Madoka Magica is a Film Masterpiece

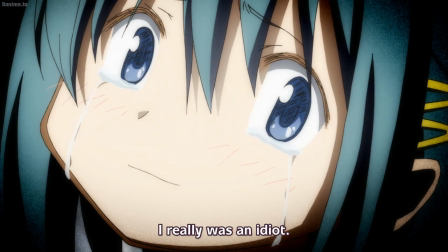[20:46]
Her facial expression not only tells us that she's been crying, but also shows us that she's accepted despair completely.
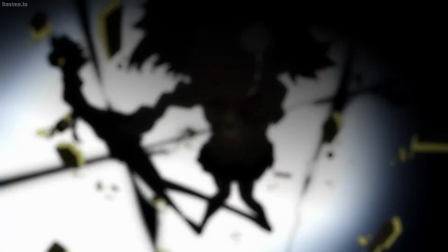[20:53]
The teardrop shattering her soul gem is the precise moment that despair took over her soul.
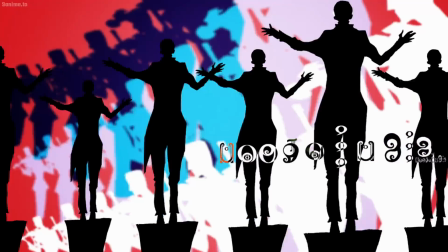[20:59]
In this moment, we see quick flashes of things that represent Sayaka's personality and struggles.
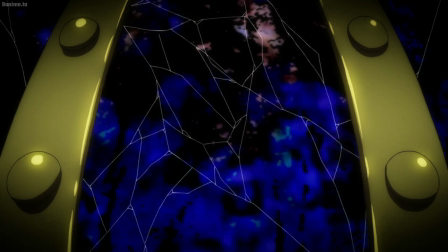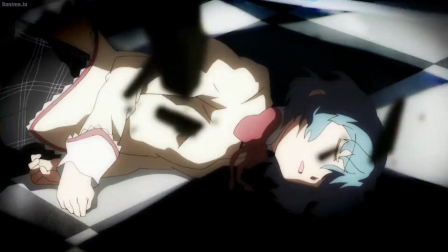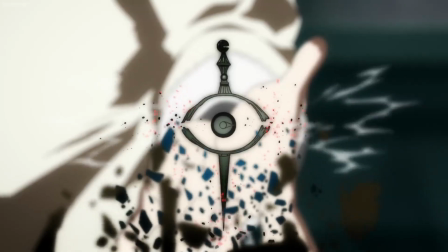[21:20]
In rapid succession, we see a large amount of quick shots featuring the explosive and violent transformation that Sayaka is going through.
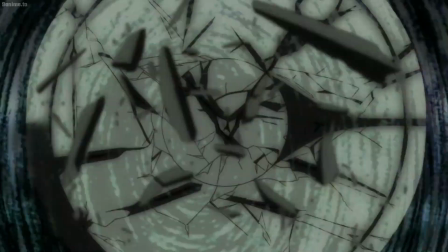[21:28]
The shots all being very chaotic and jumpy is a direct representation of the energy being released by this transformation.
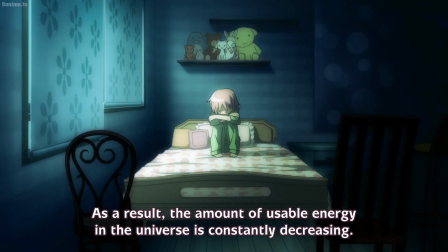[21:36]
We find out later on that that energy released during the transformation process ends up being the whole purpose of Magical Girls existing.
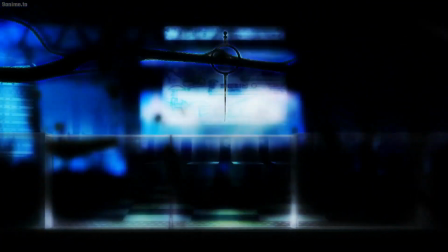[21:45]
During the sequence, we also see the creation of a grief seed as Sayaka's physical body is blown away.
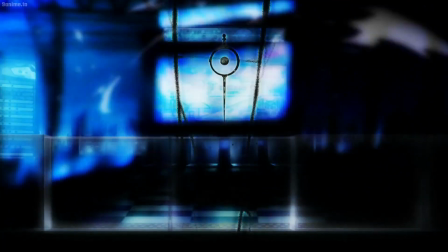[21:52]
The background starts to morph into what the viewer can recognize as a witch's labyrinth.
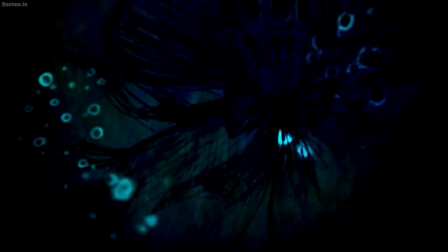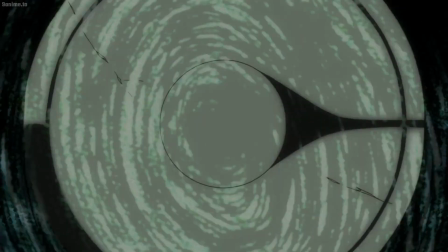[22:06]
And just in case the appearance of a grief seed and labyrinth didn't cause you to get the memo,
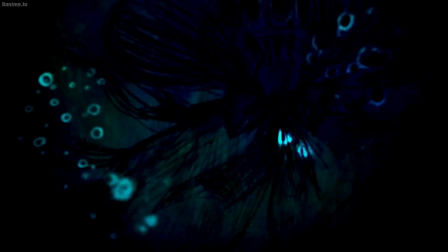[22:11]
we can faintly see Sayaka's new form as a witch before cutting to Kyoko grasping onto a rail as she calls out to her friend.
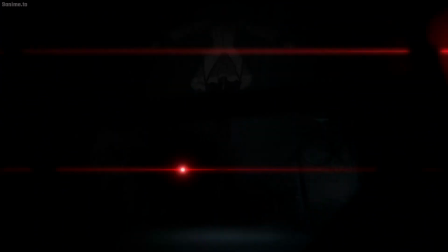[22:20]
That is all for today's video.
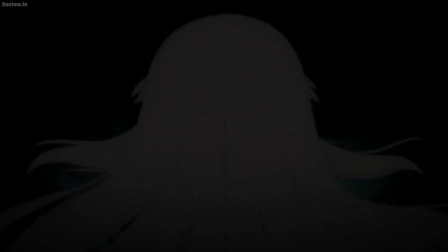[22:22]
As you can see, I really love Madoka Magica's film design, and I believe that these scenes provide a great representation of what this anime has to offer.
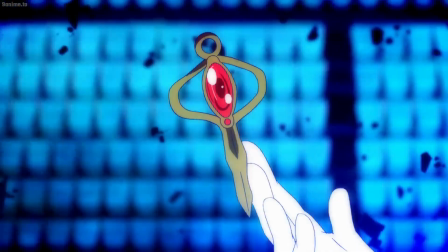[22:30]
That being said though, I understand that there are tons of other masterfully made scenes in this anime that I didn't get a chance to talk about.
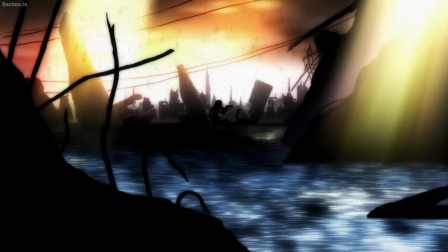[22:38]
Please let me know which scene you think is the best, and if there are other scenes that you would like me to break down in the future.
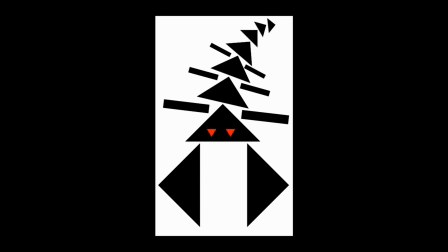[22:44]
As always, if you liked the video, please give it a thumbs up and consider subscribing. I'll see you all in the next one.